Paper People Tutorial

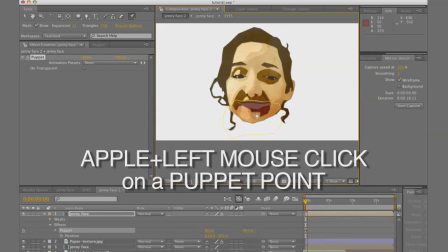972s
You'll see this little stopwatch icon come up, and that is going to give me a real-time way of moving this point around. And what's great about this is since we have the audio track in this layer, we're hearing Ginny speak, we can move this
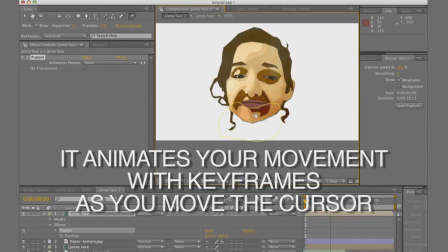989s
puppet tool point up and down as her jaw should be moving up and down while we're listening to her words. Now we're going to do the same type of thing with the motion sketch tool.
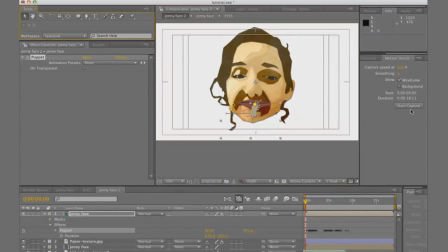1000s
So I'm going to unselect the puppet tool and just use my regular selection tool, click on Start Capture for motion sketch, and move the layer up and down according to how it should with her voice.
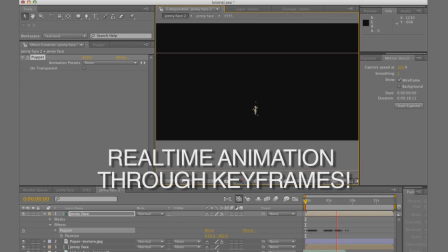1016s
You see, we're real-time animating. And all we have to do is we have to select these hold keyframes.
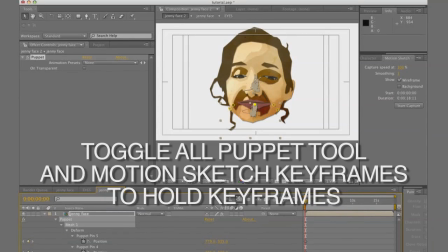1023s
Select all the keyframes and toggle them to hold keyframes.
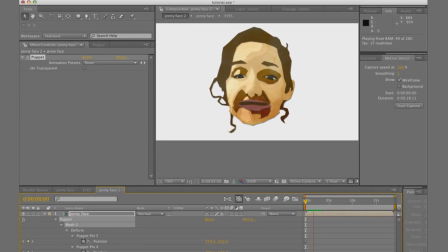1026s
And that's going to give us that jerkier type motion that's going to look a lot more like stop motion animation. So now that we got this looking pretty good, we're going to take this composition and, just like we did before, put it inside of another composition.
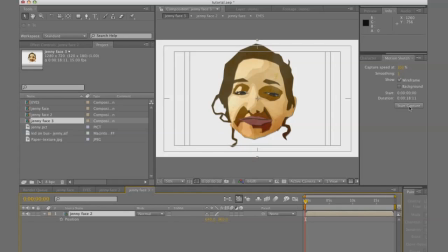1043s
And we're going to apply the same motion sketch effect that we just did to the jaw, to Ginny's whole face, because her face is going to bobble up and down when she talks a little bit. And so now, through real-time animating capabilities,
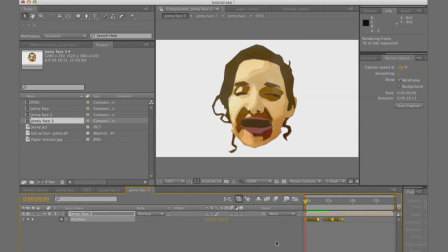1058s
and with the hold keyframes applied, we get this jerky stop motion type motion. And we animated it just within seconds. So now we're going to take a paper texture, put it in the background, stretch it out to where it fits the frame,
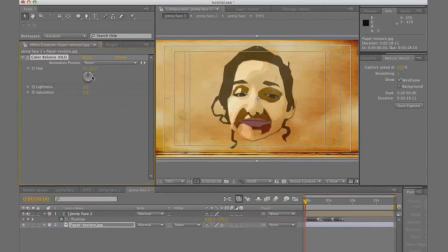1076s
and I'm going to apply a color balance HLS effect to it,
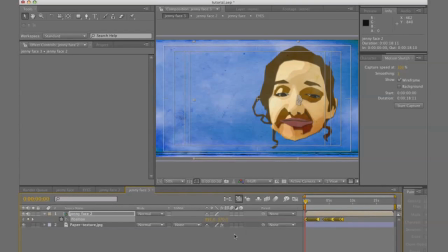1082s
just to change the color of this paper texture as the background from Ginny's face, so she stands out.
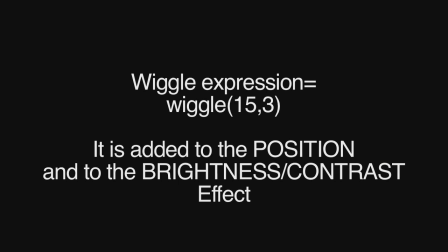1089s
And then we're going to apply some of the same techniques that we've applied to all the layers in Ginny's faces,
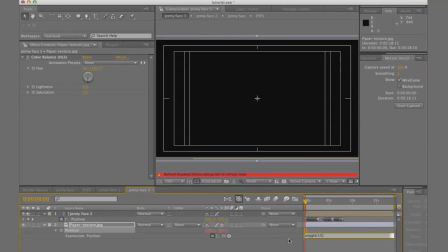1094s
which is the position value with the option clicked on the position stopwatch, so we can apply an expression, and we're going to apply that wiggle expression, which is wiggle, parentheses, 15, comma, 3, 5, whatever value you want.
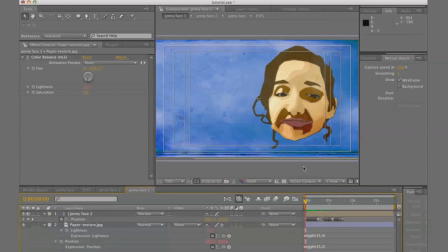1113s
So it gives the position a wiggle, and we'll also apply that to the lightness on the color balance effect, so the lightness will flicker a little bit also. And now I'm just going to duplicate this layer, and with the pen tool,
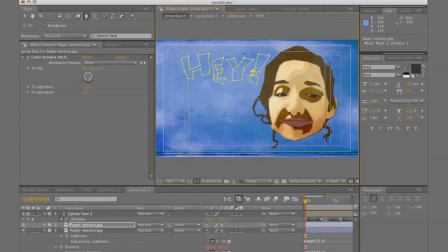1129s
really quickly sketch out some words that Ginny's actually saying within the joke.
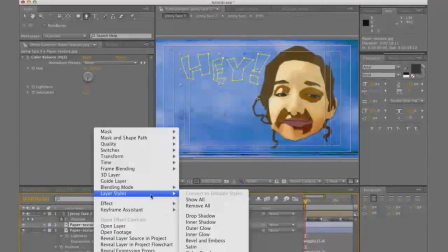1134s
And we're just going to sketch this out real quick and do the same type of stuff that we've done previously to all the other layers.
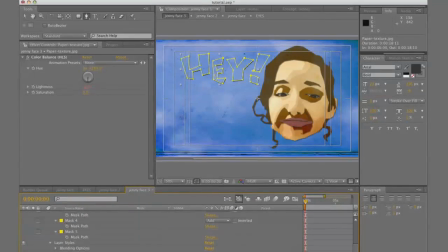1141s
We're going to change the color property of this layer. We're going to add a drop shadow layer style.
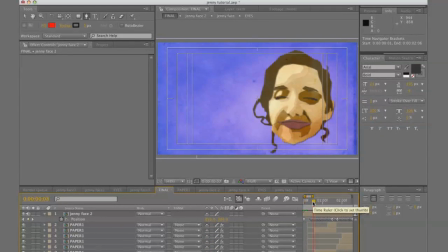1146s
And we'll just keep on doing that with all the rest of the words that are within the joke.
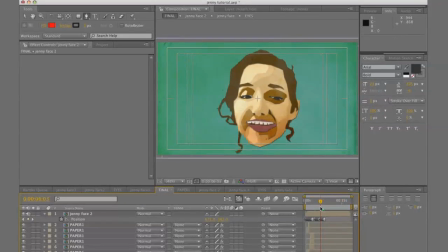1152s
I want to go back to something else real quick, though, because I think it would be beneficial at a few times, if not throughout the entire joke, to give Ginny some teeth.
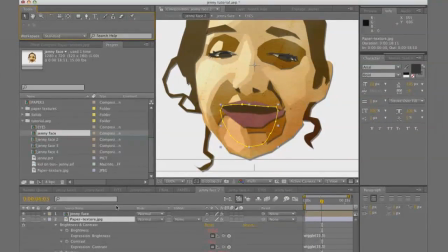1161s
So we're going back to that composition that has Ginny's jaw, the second composition we made. And we're duplicating the mouth hole layer, and we're going to make the brightness all the way up to 100%, white for teeth.
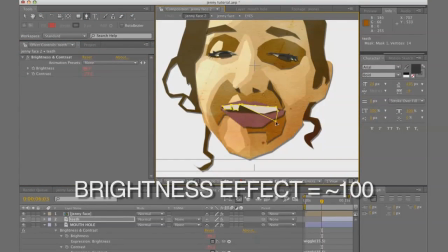1176s
And with the pen tool, we're going to cut out some teeth. And then after we do this, we can use our own discretion about when she needs to show her teeth.
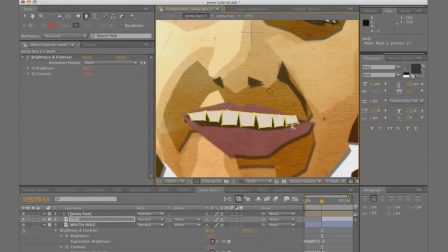1185s
I don't think they should be there throughout the whole time.
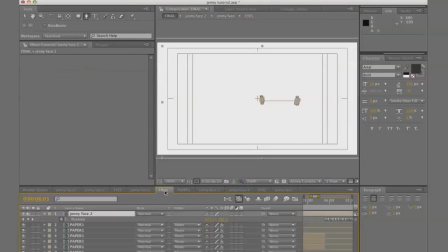1189s
But at least at the end when she's laughing, it'll be good to see those pearly white teeth flashing.
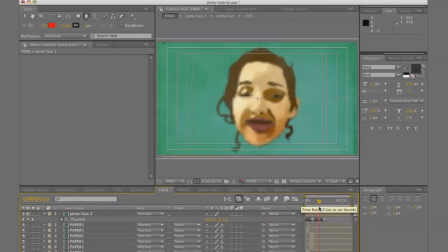1196s
Let's give it a preview, and with a few extra modifications,
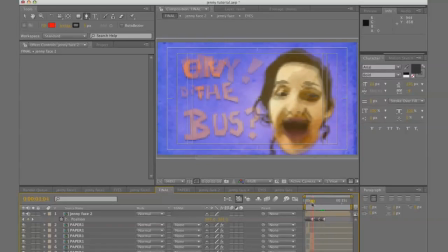1202s
moving her face around the screen and maybe changing the colors of the background layer, here's what we have.
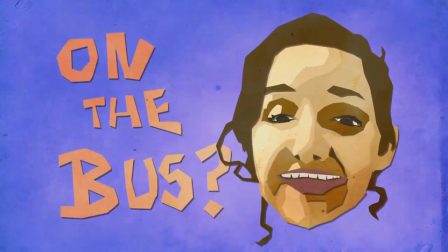1208s Hey, did you hear about the kidnapping on the bus? Yeah, the bus driver woke him up.